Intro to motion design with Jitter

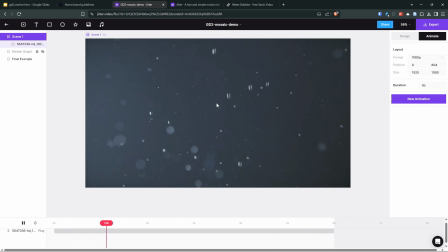We don't have that option in Jitter. So what I'm going to do instead is draw a rectangle over my entire canvas.
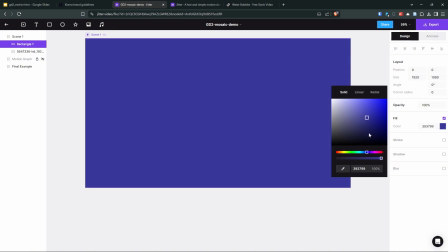And in the Design tab, I'm going to edit the color of this rectangle to be closer to my brand color
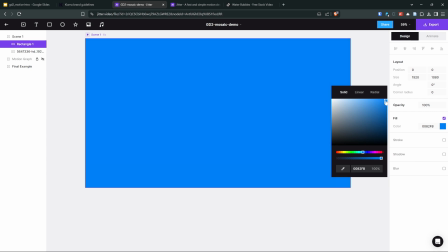and just make it a little bit more saturated because the video behind that is going to darken it quite a bit.
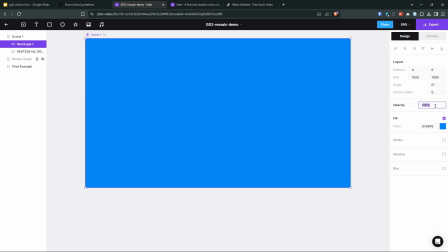And then I'm going to reduce the opacity.
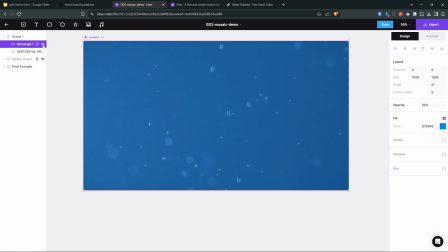And that looks a little bit better and closer to what I'm looking for. The other thing I'm going to do, because I'm throwing text and graphics over top of this video, is I'm going to apply just a little bit of blur so that it's easier to read whatever's in front of this video.
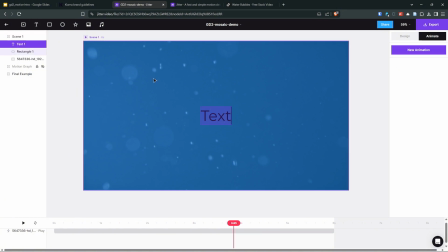Okay, so now let's grab some text, and I'm going to do this on 2 lines. So first I'll type your data, because my brand is a crowdsourced data product.
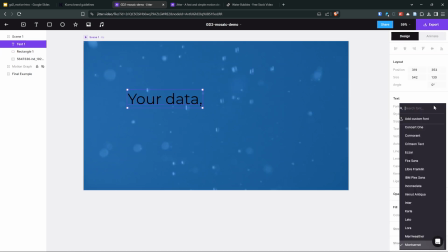And in the Design tab, I'm going to change this to
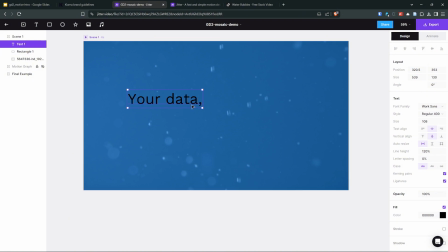something a little closer to my brand font. In fact, what did I use up here?
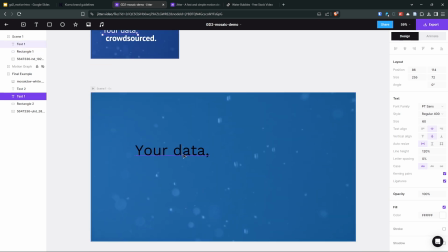PT Sans.
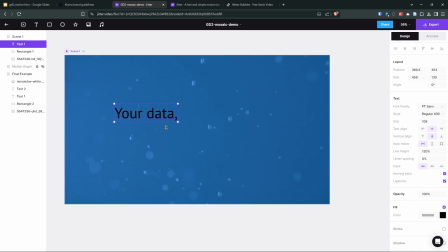Probably did some searching earlier when I put this together. Change this to white so we can read it. And then make this quite a bit larger.
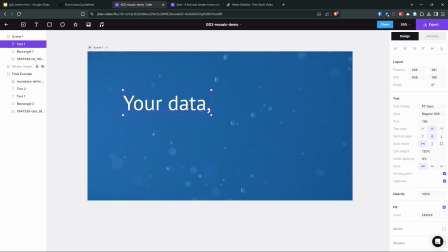Okay. I'm just going to copy paste that line there.
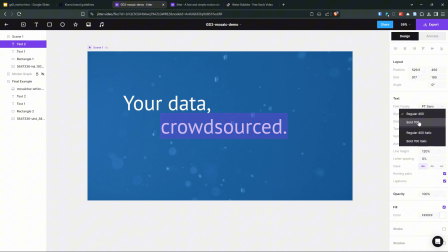To get my second line, and then I'm also going to increase the weight of this.
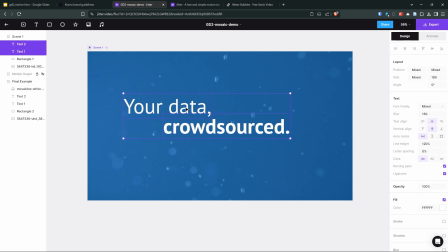And I'm putting those on 2 separate lines just so this is a little more dynamic. And now we can start editing. So I'm going to hide the second line of text at first, so we're just working with this.
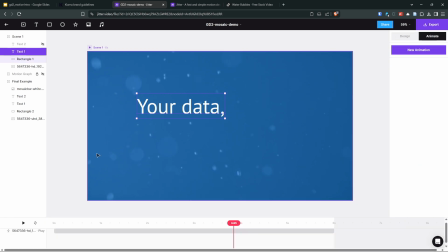And then we're going to jump into the Animate tab. So I'm going to add a new animation on text 1.
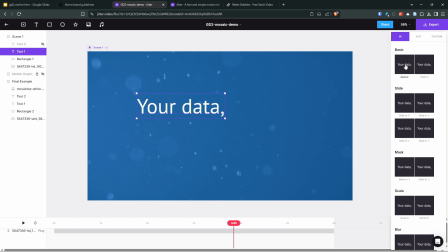When I click this, you'll see We get a few options, some ways to animate this in onto the screen, some ways to animate it out,
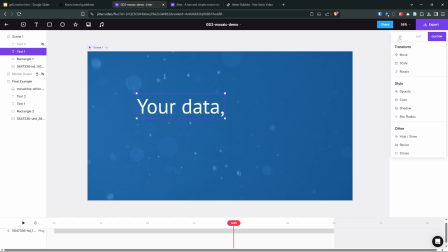or we can set up some custom ones here, which we'll look at later. But let's use one of the preset ones for now.
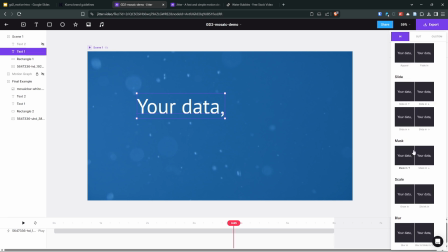And then you can see some of the different options here previewed. The one that this is using is actually mask in our example. You can see the text appears from a mask below its final position
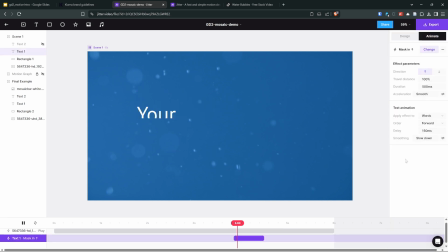and slides into its final point. And then if I leave this on loop, I'll let this play over. So you can see that it's sliding in one word at a time. I'm actually going to make this a little bit longer.
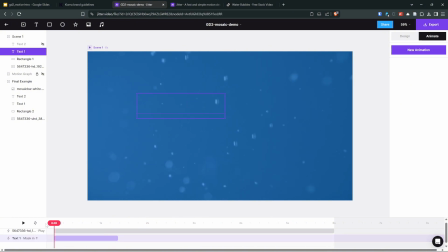I'm going to move this to the front of the timeline. And then I'm going to change it from text animation from words actually to letters.
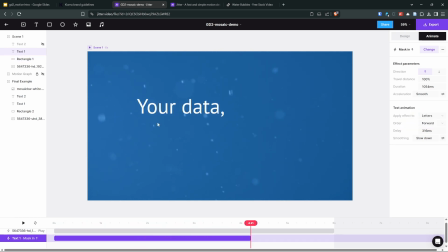And you'll see that changes it so that the letters are animating on one at a time instead of the words. Now this is quite long, and I also think that comma is comically slow coming on,
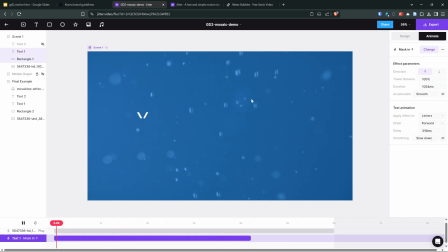and the smoothing is on slowed down. So the effect parameters are how these are animating from the mask, and then the text animation is for the entire animation. How is this playing out over time?
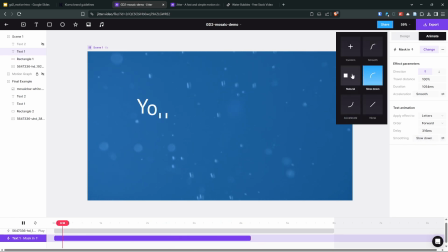I'm actually going to change this to something closer to like smooth or natural.
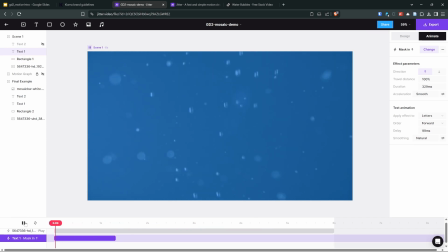And then I'm going to see how short we can get this.